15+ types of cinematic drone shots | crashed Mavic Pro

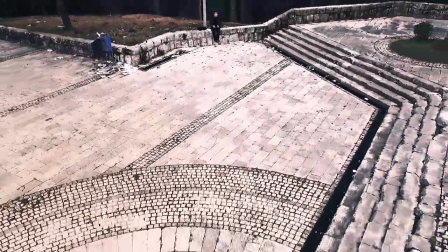0s
First of all guys don't do what I did with someone else's drone
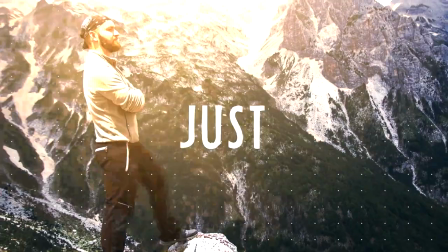Hey, peeps, my name is Ian. Welcome to the vlog we come out here to fly the drone the other day I was talking with a friend of mine. Well, I never actually met him, but I am looking to that beer His name is Alf. He is a colleague of mine a photographer and filmmaker. We were watching a video. We're like, you know this pretty dope, but It's not enough to just have a drone and know how to lift it off to make cinematic shots So I got out here having in my mind a bunch of different shots. I actually drew it out on a piece of paper It's like a matrix of all the different types of moves You can do with a drone to make a more cinematic shot all the way from like just standing still and looking at something To making really complex shots with like, you know lifting and you'll see so I'm not gonna talk any rubbish I'm gonna dive right into the different types of motions you can do with your drone Obviously the first
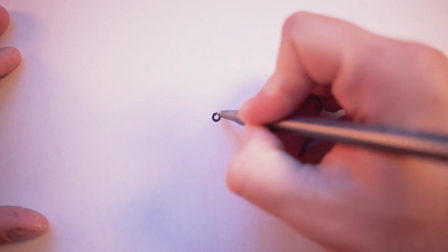56s
thing is just staying static That's literally the same as putting your camera on a really tall tripod used to emphasize stability or
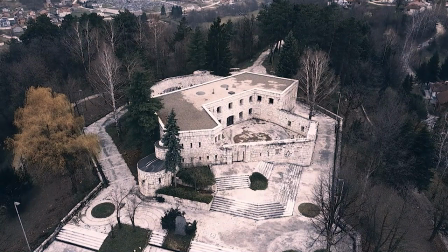63s
Smoothness or kind of calming shots where you don't want to have much camera movement, which is fine You can do a time-lapse or something with a drone as well But generally if you want to make a dynamic interesting video,
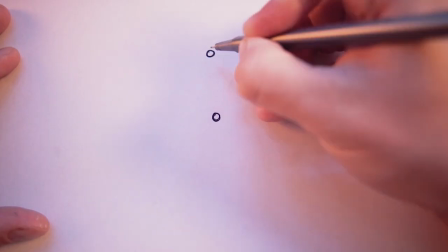74s
you don't really want to use that shot So obviously one of the easiest things you can do with your drone is pan it as in rotate or
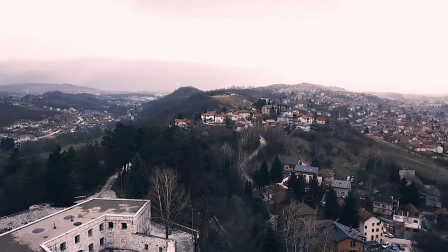81s
spin it around in a circle So literally the drone is still staying in one place and you're rotating around looking around you It's an okay establishing
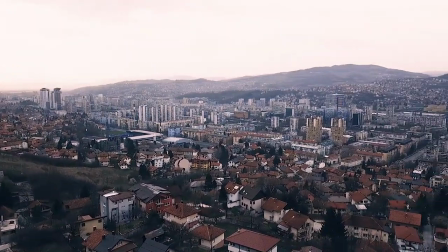89s
shot, but again because the camera is almost mounted on a tripod Lots of TV crews use that because they have huge cameras and have to mount them on big sturdy
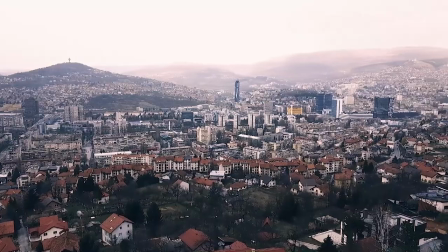97s
tripods But those just look really boring because they're absolutely everywhere and have been for hundreds of years So if you can try to avoid a regular panning shot Same thing goes for tilting if you tilt your camera up and
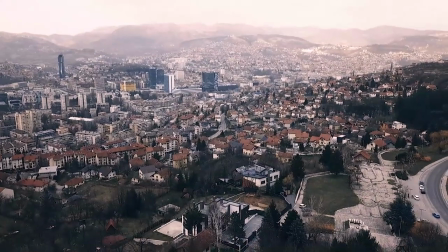110s
down you're just panning in a vertical direction So just panning your camera can't do a reveal,
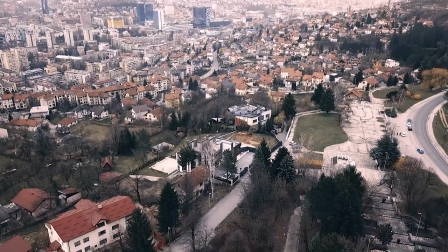116s
but there are so many more interesting ways that you can do that. Now we can start moving.
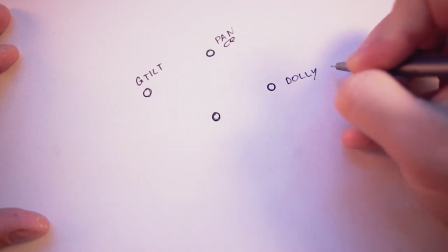121s
So first of all, we have the dolly shot, which is moving forwards or backwards. This is very simple. You just move your drone forward, but because the camera is moving and it's smooth, you can get some really amazing pushing shots where you're trying to focus on a certain subject, or maybe you can move backwards, which helps reveal the background and the surroundings. Same goes for the trucking shot, going side to side.
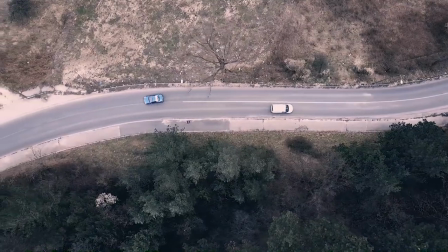141s
You can either be following someone or revealing a part of the landscape or the subject that you haven't seen before. These are very simple and they work okay, but we're gonna get into ways of how you can improve them and make them cooler.
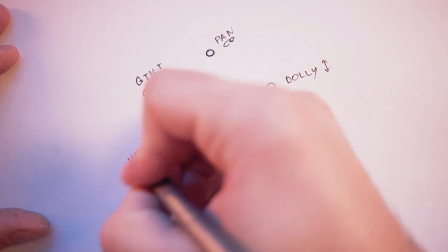154s
And of course we have the jib, which is moving up and down or changing your altitude.
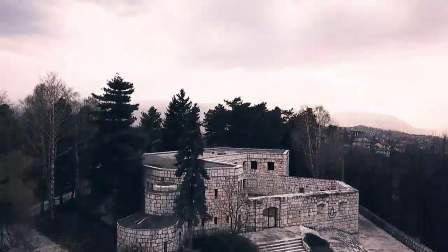159s
Using it on its own, again, is just one directional movement, but it's a great way to, for example, show your subject first and then go up and show your surroundings. Those are the five basic elements that you can use and now we're gonna start combining them two by two and then three by three And then you have the fancy shots when you combine them all and those are really difficult So we have the pan and tilt which is pretty much you spinning
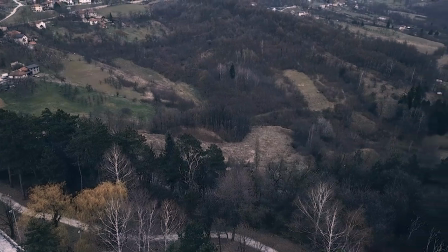179s
around and moving your camera up and down again The drone stays in one spot.
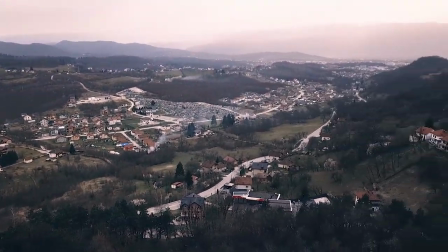184s
So the camera is not moving You don't have any depth because the foreground and the background is moving at the same speeds It's more interesting than using any of those two alone But again,
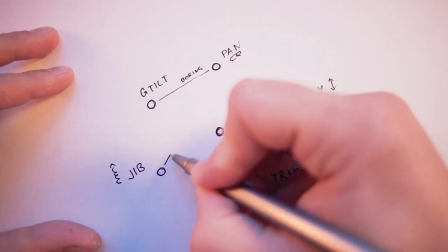193s
there are fancier ways to get around filming something like this Then we have the pan and jib, which is literally you moving up and turning at the same time.
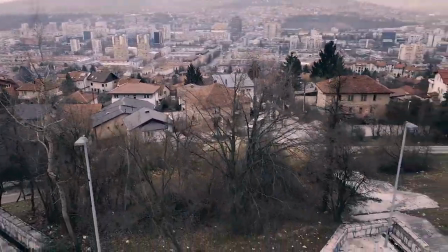201s
Again, it's a lot more interesting than just either of those alone. Because of the jib motion, you do have the depth perception as the foreground moves faster than the background,
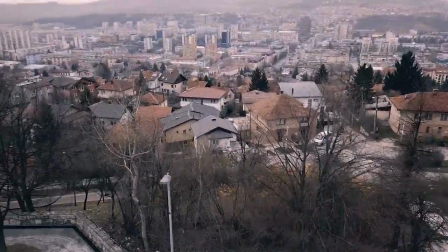209s
but also you get the rotation to reveal the length and vastness of whatever you're looking at.
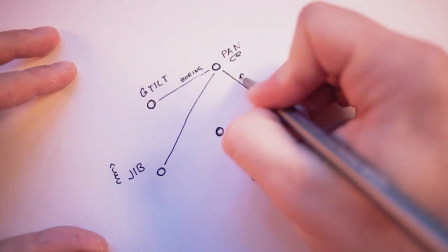216s
Then we combine the pan and the dolly, so you're moving forward and you're rotating.
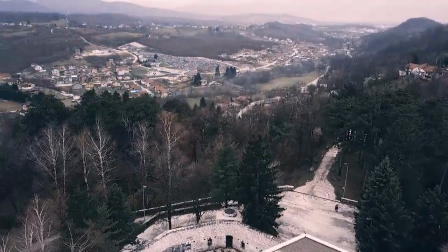219s
I call this the FPV shot because pretty much where you rotate the drone is going to continue moving forward.
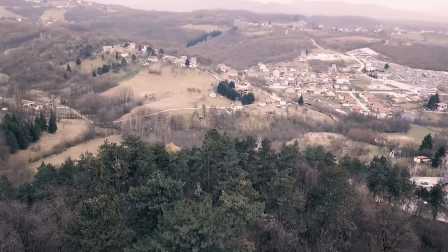225s
So you're pretty much flying inside a computer game and controlling where you're going. That's okay I guess if you're following a path maybe a winding road or a running trail it
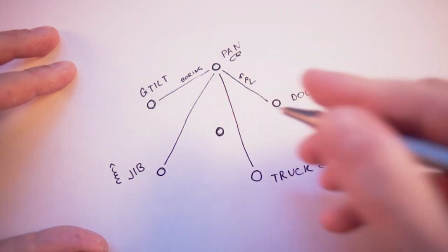233s
works and now we get to the pan and truck combination I absolutely love this.
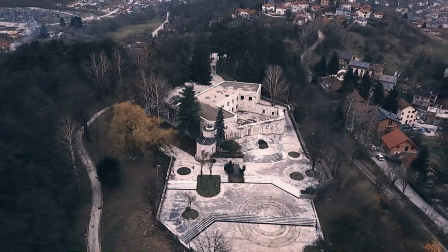238s
This is one of my favorites And it's pretty simple to do you fly in one direction and you rotate the camera in the
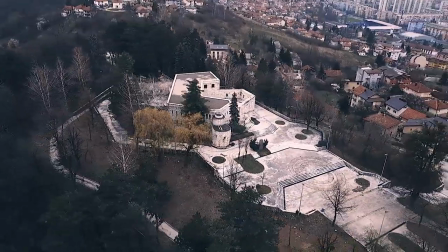244s
other direction It's gonna take a while to get the hang of the speeds because you want to be moving as fast as you can But the rotation has to be
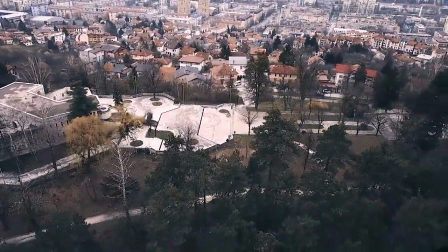250s
pretty pretty slow But what's cool about this is because the foreground and the background are moving much faster than the middle You can isolate all
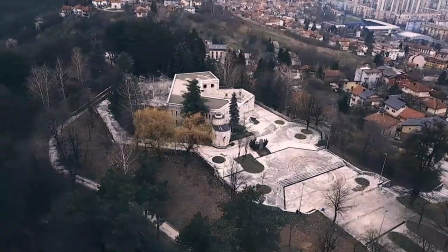258s
the unneeded things and really focus on the object at the center of the frame Getting your viewers attention to what you want them to is one of the
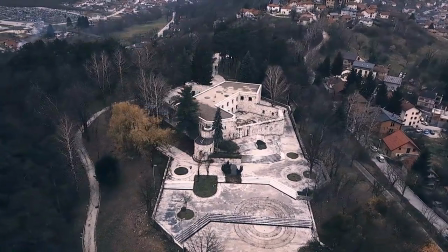265s
most powerful tools a storyteller can have Which is why this shot is among
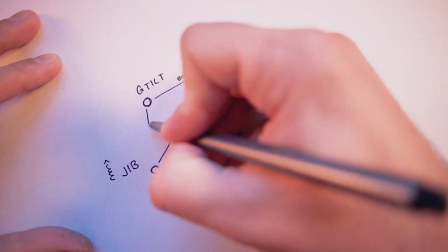271s
the top three for sure then we have the tilt and jib shot Which is you changing altitude,
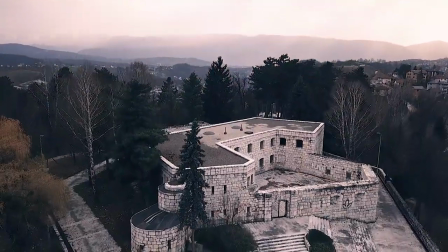276s
but also tilting your camera This is cool and I can imagine it used in like outro sequences or when you're waving goodbye or something Because the drone is moving up into space But also telling the camera to follow the subject that is focused on great for closing shots
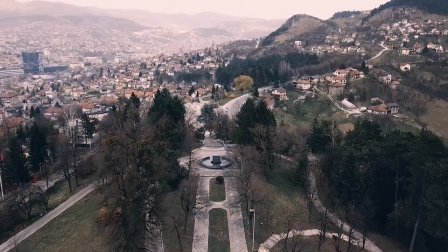290s
Then we have the tilt and the dolly which is for example you moving forward and tilting your camera downwards I call this the helicopter shot because you're
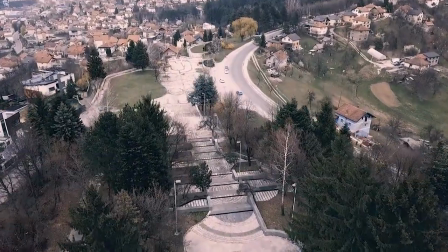298s
flying over a subject, but you're also tracking them with a camera It gives you great motion and foreground and background separation, but also lets you track, you know, what's important in the frame.
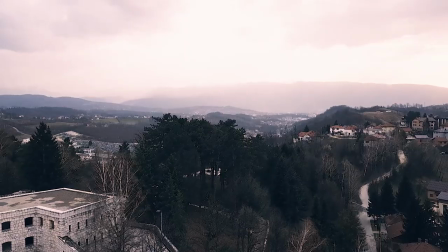309s
Then we have the tilt and truck, which is moving sideways, but also tilting the camera.
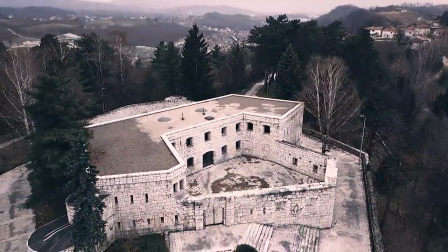315s
This can be cool if you're, for example, side following a person or a vehicle and you're really zoomed in on them.
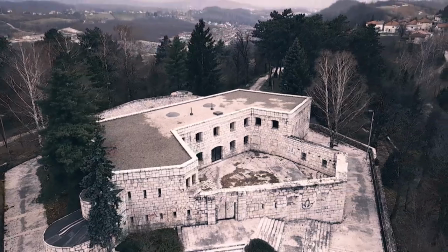321s
But as you move, you tilt the camera up to show the surroundings in the background, for example.
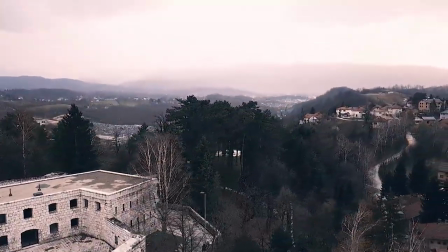326s
All these shots work to either reveal or hide something depending on how you as the storyteller use the shot.
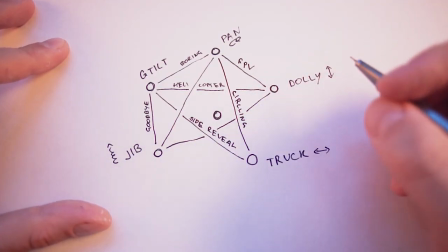332s
Now we have the jib and dolly combination, which is almost like the dolly, but instead of just moving forwards, you're also gaining altitude.
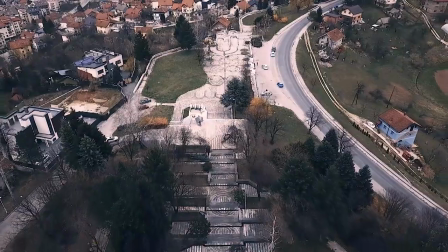339s
It just adds another dynamic to the shot, which can make it more interesting.
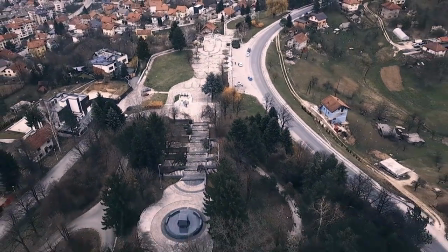344s
Maybe someone's walking up a staircase or a vehicle's driving up a hill.
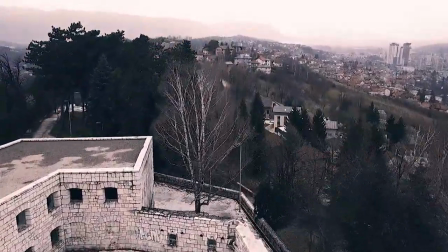348s
You can maintain a close distance, but also keep following them as the drone is flying forward and rising.
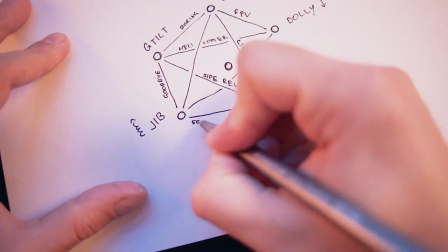354s
And the jib and truck is almost kind of like the tilt and truck.
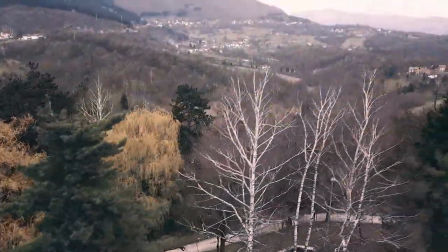357s
You may be following something sideways, but instead of just tilting your camera, You also move up and maybe backwards at the same time and you get another way of Changing from something close up and focused on object to an establishing
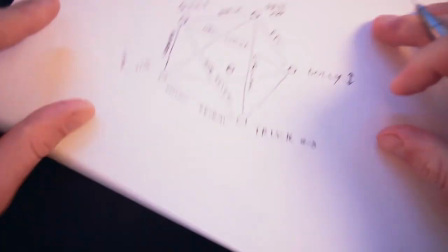370s
shot if we combine dolly and truck you get a diagonal movement It
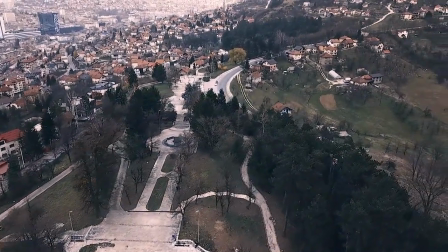375s
is okay It is still one directional movement because both the dolly and the truck is in the same plane So you're pretty much just moving diagonally
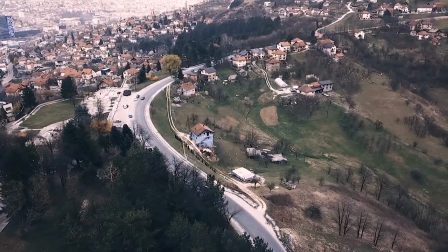382s
Which could be more interesting because it's a lot more rare to see that type of movement in most productions Those are the 10 possible combinations out of five elements that you have and after this it's a combination of three or more of these controls.
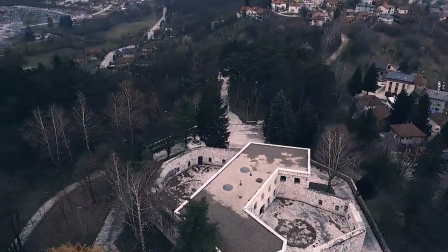394s
Now the options after this are limitless so I haven't made a specific list.
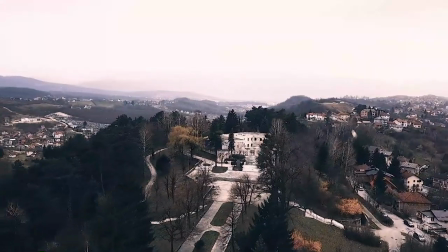399s
But once you get the basics of these down you can start combining more and get some really fancy shots which have all of these controls built into it.
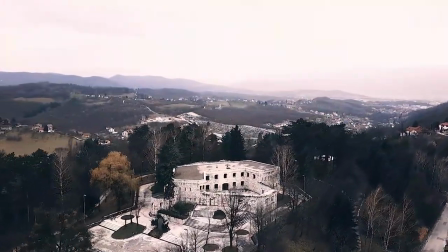406s
You don't even have to use them at the same time. You can use a combination of several and then a combination of others and you can make really cool shots of flying around,
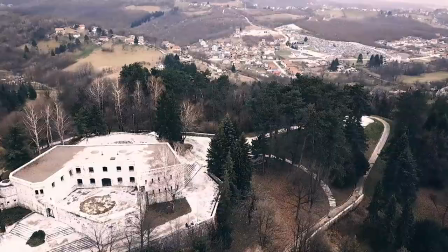414s
changing altitudes, moving your camera. but really making it look like a helicopter shot.
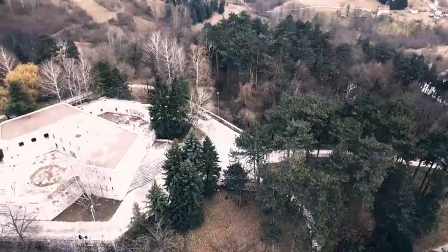418s
And on the Mavic Pro, you don't even have the zoom feature like you do on the Mavic Zoom, which adds a sixth element on top of all of this.
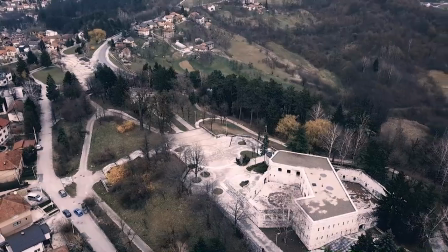425s
So you can really go crazy with the things you can do with this if you just try to think a little bit out of the box
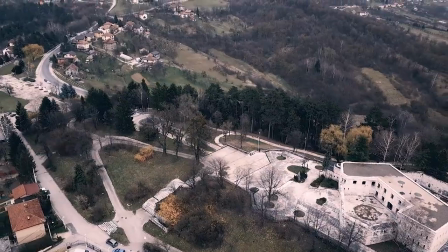430s
and train yourself to do something more complex than the easiest thing which pretty much anyone can do.
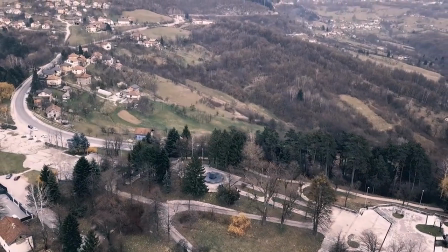436s
As always, it's the practice that makes it perfect because the controls are really sensitive if you want to have those smooth motions, especially if you're not rotating and you want to start rotating you don't want to just rotate at the same time You have to be very slow with the rotation as it's starting out to get that smooth intro That's it guys I hope there were a couple tips for you here that you could pull out for yourself when you're piloting skills If you're not a drone pilot, what can I say? Thank you so much for watching. I'm gonna see you in the next video So many cool lights so many cool lights